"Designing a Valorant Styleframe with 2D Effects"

Hey guys, what's up? It's Audrey Steeman, and today we're going to design some style frames.
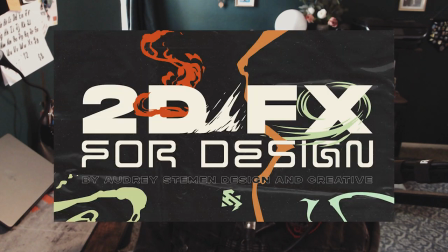But this time, we're going to design with some 2D effects that I recently created, which you can check out in my store.
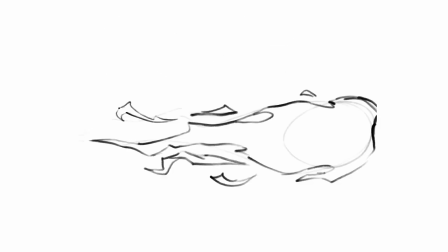So I hand drew these in Procreate, and then I vectorized them in Illustrator so you wouldn't have to. So feel free to go check those out in my store. I find them super useful personally. I mean, I would hope so because I made them.
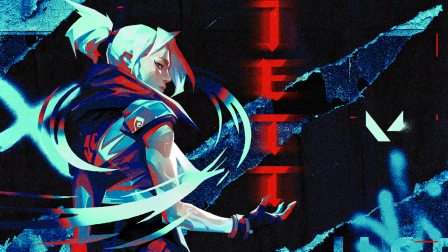These are some assets that I think kind of add a little bit of more of an action-packed kind of feel to your style frames or your designs.
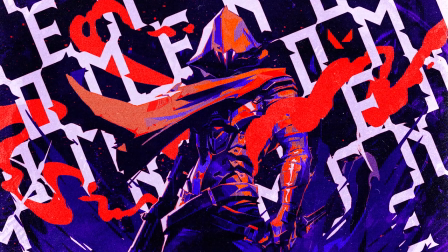So I'm going to do a Valorant-themed style frame, picking one of the really cool agents, and then using some of those 2D effects as well.
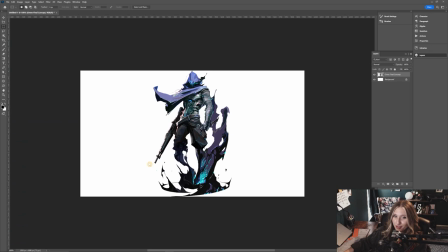So let's get into Photoshop. So here we are in Photoshop. I decided to go with Omen for this style frame. He's one of my all-time favorite characters for sure. Okay, so I threw in his concept art PNG here. And usually what I do from here, I just kind of throw in some random like texture assets and stuff.
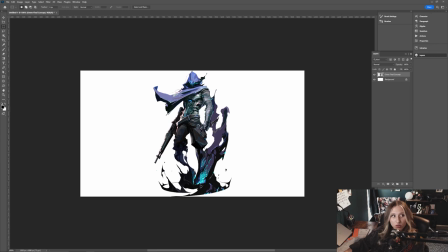I don't really have like a set plan. So I'm just gonna throw in some textures real quick. Just kind of threw in some random ones because I don't really know what I'm gonna use yet.
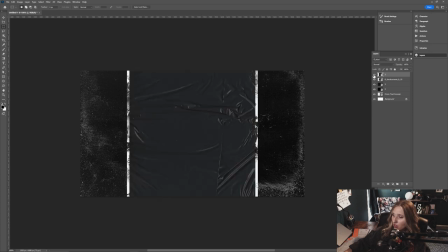Probably won't use all of them, but we'll see. And I'm also gonna pull up my 2D effects that I made here.
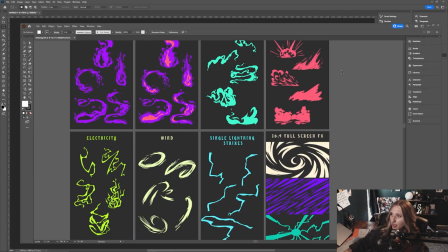And so these are all the assets that I made.
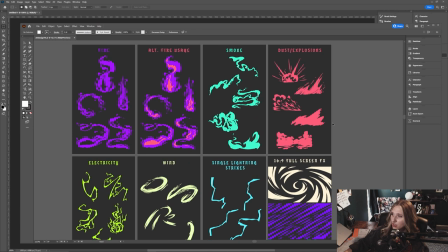And I think for Omen, what makes the most sense to me to use is maybe some like dust and explosions and some like smoke maybe.
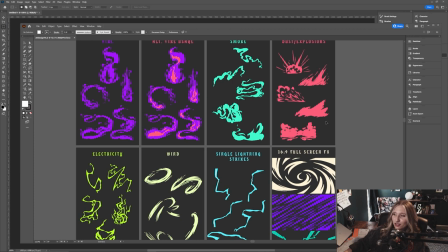One of the lines that he says all the time in game is shadows traveling. And so I think smoke kind of is indicative of that.
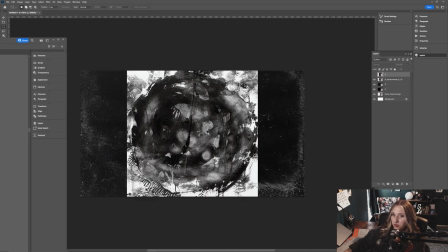So I'll grab a couple of these for now. I'm just gonna copy and paste them into Photoshop as smart objects.
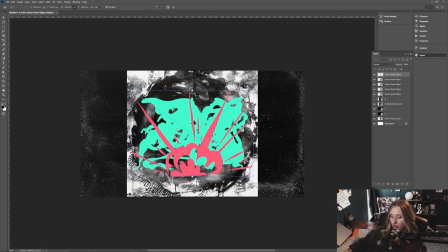And I'll throw a couple of the dust explosion ones in there as well, just to have. So obviously these aren't the colors that I'm gonna end up using.
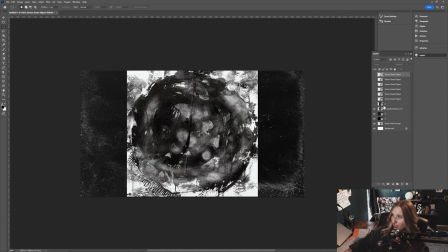I'll change that here in a little bit.
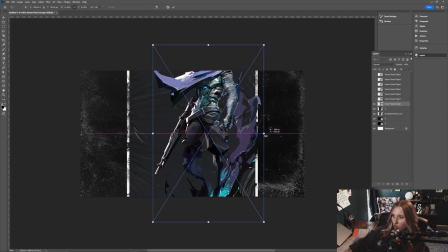But I think right now I'm just gonna kind of adjust kind of the size of Omen, see like how I wanna position him in the composition. Cause I need to think also where I wanna put his name. And I'll actually add kind of a dark layer for now.
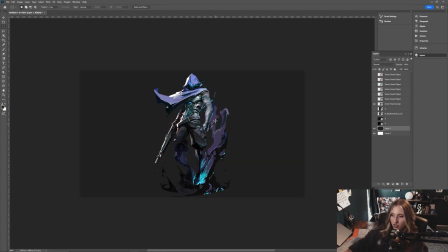Cause I think ultimately I wanna have the composition be kind of on the darker side. Then I'm gonna add his name. Maybe just have it like super big in the background.
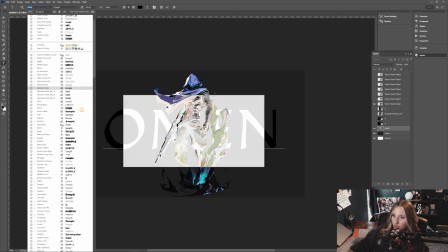Got his name and I'll mess with the typeface and see which one kind of lands the best.
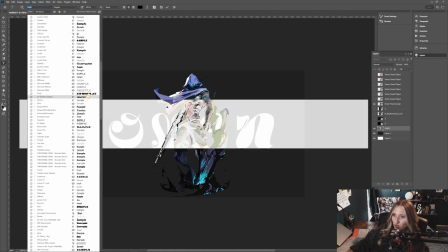Something a little more serious, a little more ominous. I think this one's kind of cool.
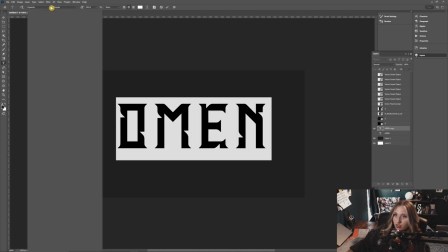But I'm gonna duplicate that as well and try another typeface just to see if I can find something a little bit better.
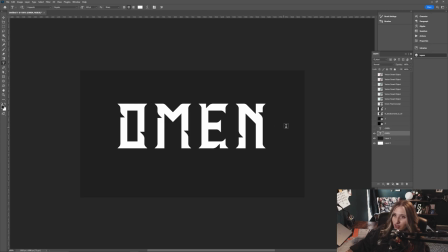Found this one too, but I think this first one, which is Ingarda, probably a little bit better.
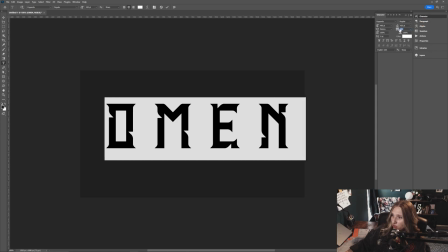I'm gonna adjust a little bit of the kerning here, the tracking, sorry.
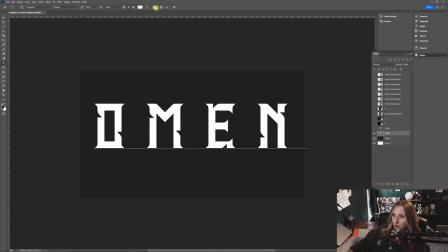You type nerds out there. So you have a basis for the typography. It's definitely not final.
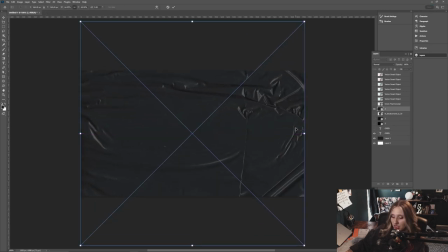But just for the sense of composition, you know. And I'll go ahead and scale up some of these textures just to kind of have an initial look started. Set that to something like lighter color for now. Same thing with these dusty textures here.
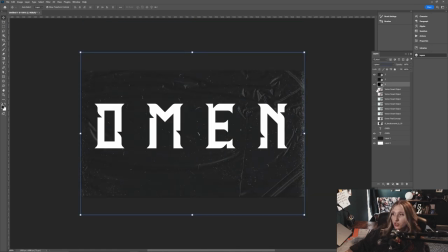Don't want to overcrowd it too much with texture right off the bat because I
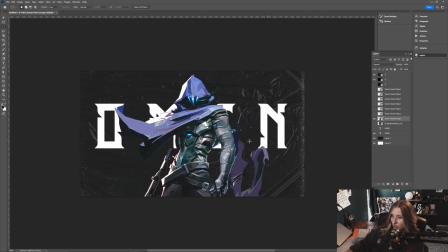want to get everything in there that I want to use first. So I kind of like the idea of like his cape or his cloak kind of interacting with the type in the background a little bit.
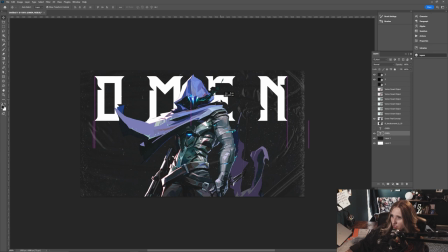And need to kind of problem solve in advance when it comes to like how legible the type is. Because you want it to be at least somewhat readable or at least know like what the characters are behind them.
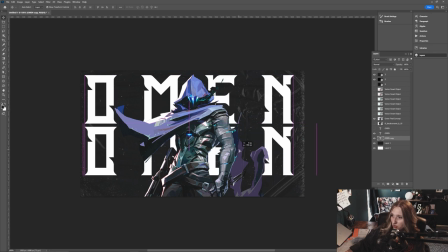And maybe I can do one of those duplicating effects as well.
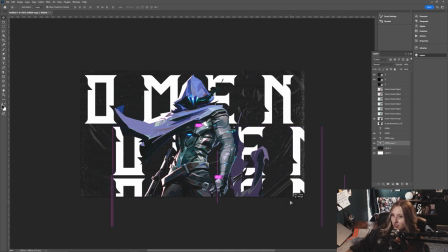Let's see if that could be a cool thing. Maybe not. I'm kind of messing with like the orientation of the type too.
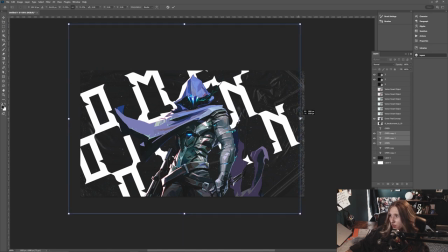In my previous Valorant style frames, I've kind of had them either horizontal or vertical.
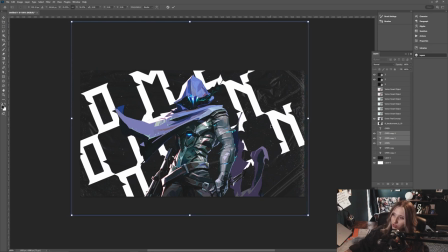I haven't messed with having more of an angular approach, so I'm gonna kind of see like what that could be, if anything.
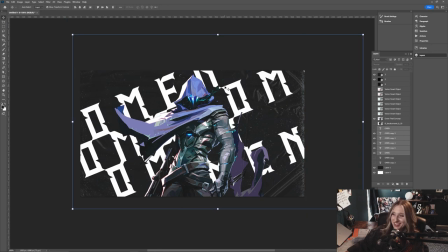I think as long as we have the name Omen somewhere, that's that's a little more legible, I think that should be fine. I just don't want too many ambiguous characters to where you can't necessarily tell what character is what. So see, I'm just gonna kind of like pattern these out and see where I can go from there.
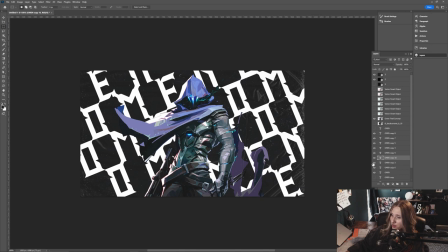And I like too how kind of the ends and like kind of the curvy pointed serifs of this typeface is kind of making some shapes in itself too, which kind of resemble like his shape language and his character